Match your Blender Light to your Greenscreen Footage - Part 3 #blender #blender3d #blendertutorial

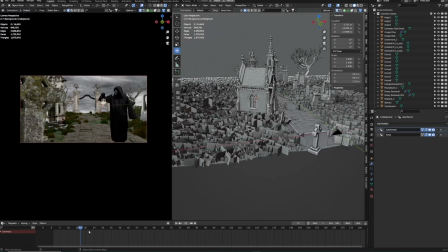Okay, so finally in part 3 of this tutorial series we will take care of our lighting, because at the moment our lighting looks a little bit flat because I'm just using some simple HDI.
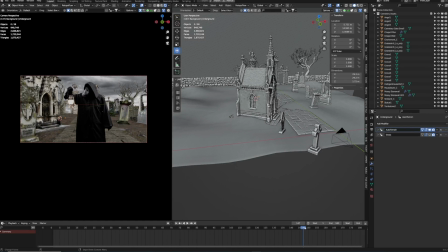So let me show you how the light looks at the moment.
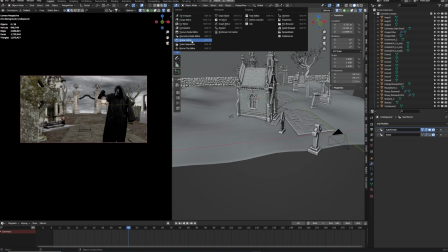So we can go into our shader editor and then we can switch this from object to world.
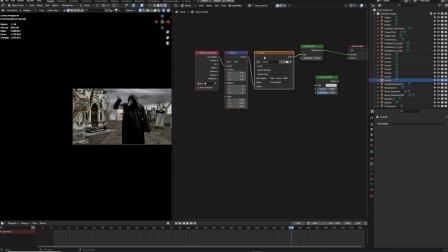And as you can see, we have some simple HDI light actually from Blender. And it's driven by a mapping node. So if we isolate, for example, our footpath and switch into the viewport shading mode,
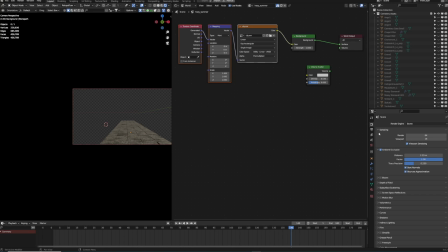we can disable our transparency so you can see what's going on. So as you can see, if I just rotate this on the Z-axis, this is just a simple 360 HDRI, which is nice for pre-visualization. But to get some cool looking light, we need to set up our own custom lights.
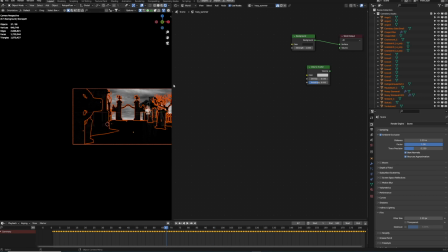Okay, so.
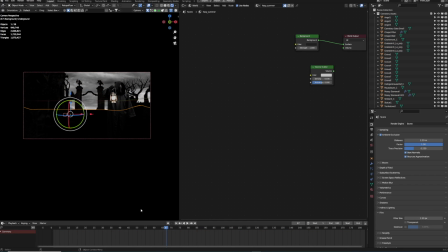As you can see in the background image is a little bit lit, and that's because even though it's a simple image texture, I put this into the emission shader with a multiply node so I can better control the density. And if I take this away, it's completely dark.
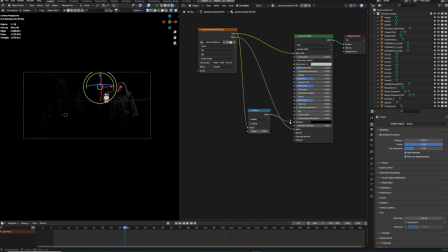And if I change the emission value to something higher, and it will multiply, so I can raise up the numbers down here. Then you can see that our image becomes a little bit brighter.
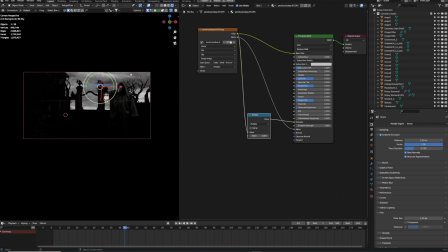And this way we can control our light or our environment a little bit with the emission shader from the image.
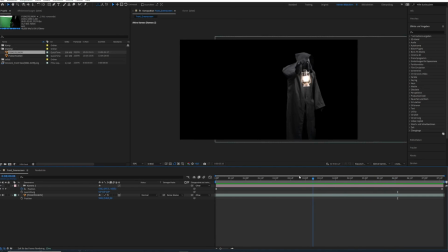And if we now take a look at our green screen footage, you can see that the footage was lit from above. I was indirectly putting some lights up the ceiling and they were bouncing off back to the character.
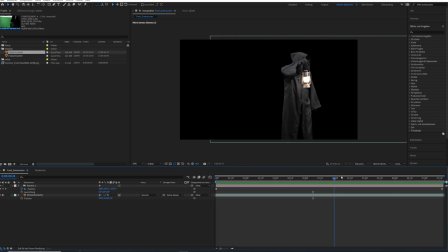And this way I had this mood of a higher light source, which emulates the moonlight of our scene.
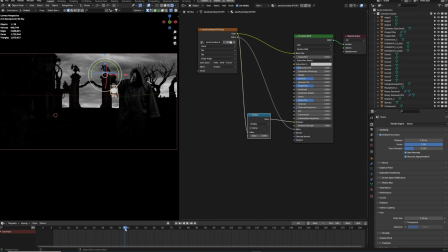So we have to recreate that. But first off, let's care a little bit more about the ambient light. At the moment, it's the background light. So if I turn this way up to like 3 or maybe 2, you can see we get a little bit of global illumination.
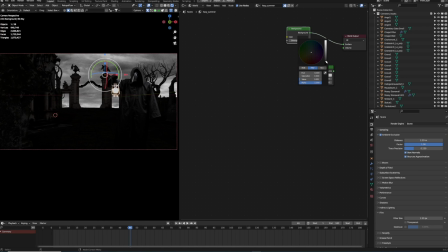And if I start to brighten up the color from a dark gray to a more whitish color, actually I get the same result as I would get with the HDRI. So something around 1.5 is good to just light up the scene a little bit.
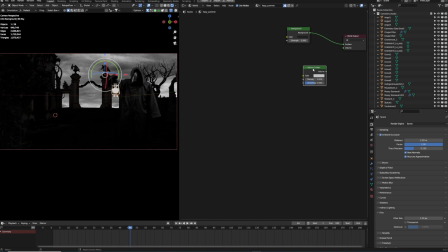So it's a little bit of a fake global illumination. And as you can see, I already prepared a volume scatter, which is nothing else than fog inside of Blender. And if we now connect our volume to our volume socket in the world output, we get a darker image because at the moment we have no active light source.
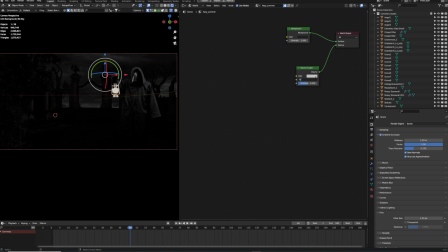So even though if we crank this up to a value like 0.1, you can see there's nothing happening. So let's get our first light, which will be our moonlight. And therefore we will use point light. So raise this one up to maybe like 5,000.
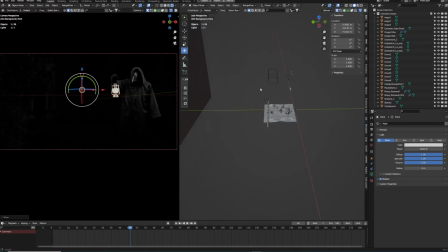The reason why we don't see this is because it's behind our background. So let's put it in front. And okay, now we can see something.
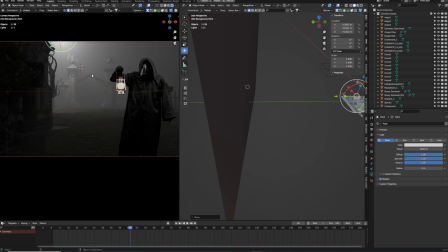And that will emulate our moonlight like we would have in our green screen setup.
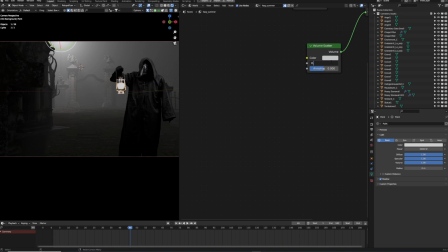Maybe now our fog is a little bit dense, so let's bring this down to 0.07. Yeah, that's looking better. And now we have to adjust the position of our moon because it should be on the right side of our pest doctor.
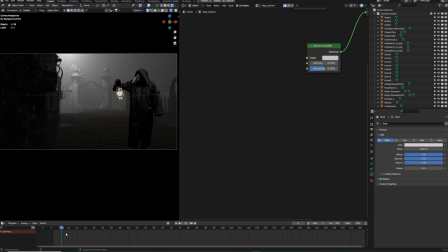But now if you look at this, our scene looks already better. So now it's just about fine-tuning our environment light.
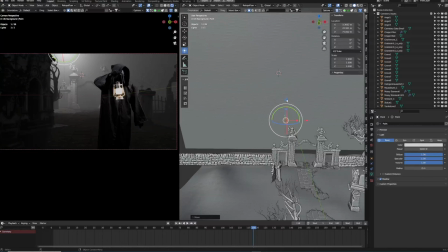So let's put this moonlight a little bit higher and put it onto the right side so that it matches with the green screen footage. And maybe we can bring this down from 5,000 to 2,500, something like that.
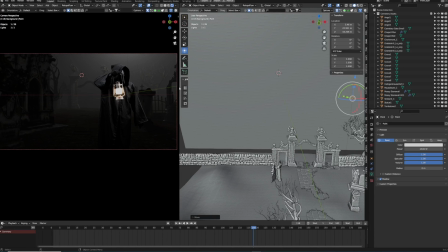So we get this nice fall off of light. And as you can see, the fog is spreading the light very nicely and evenly. So fog is always a good element to get some cinematic feel to the scene.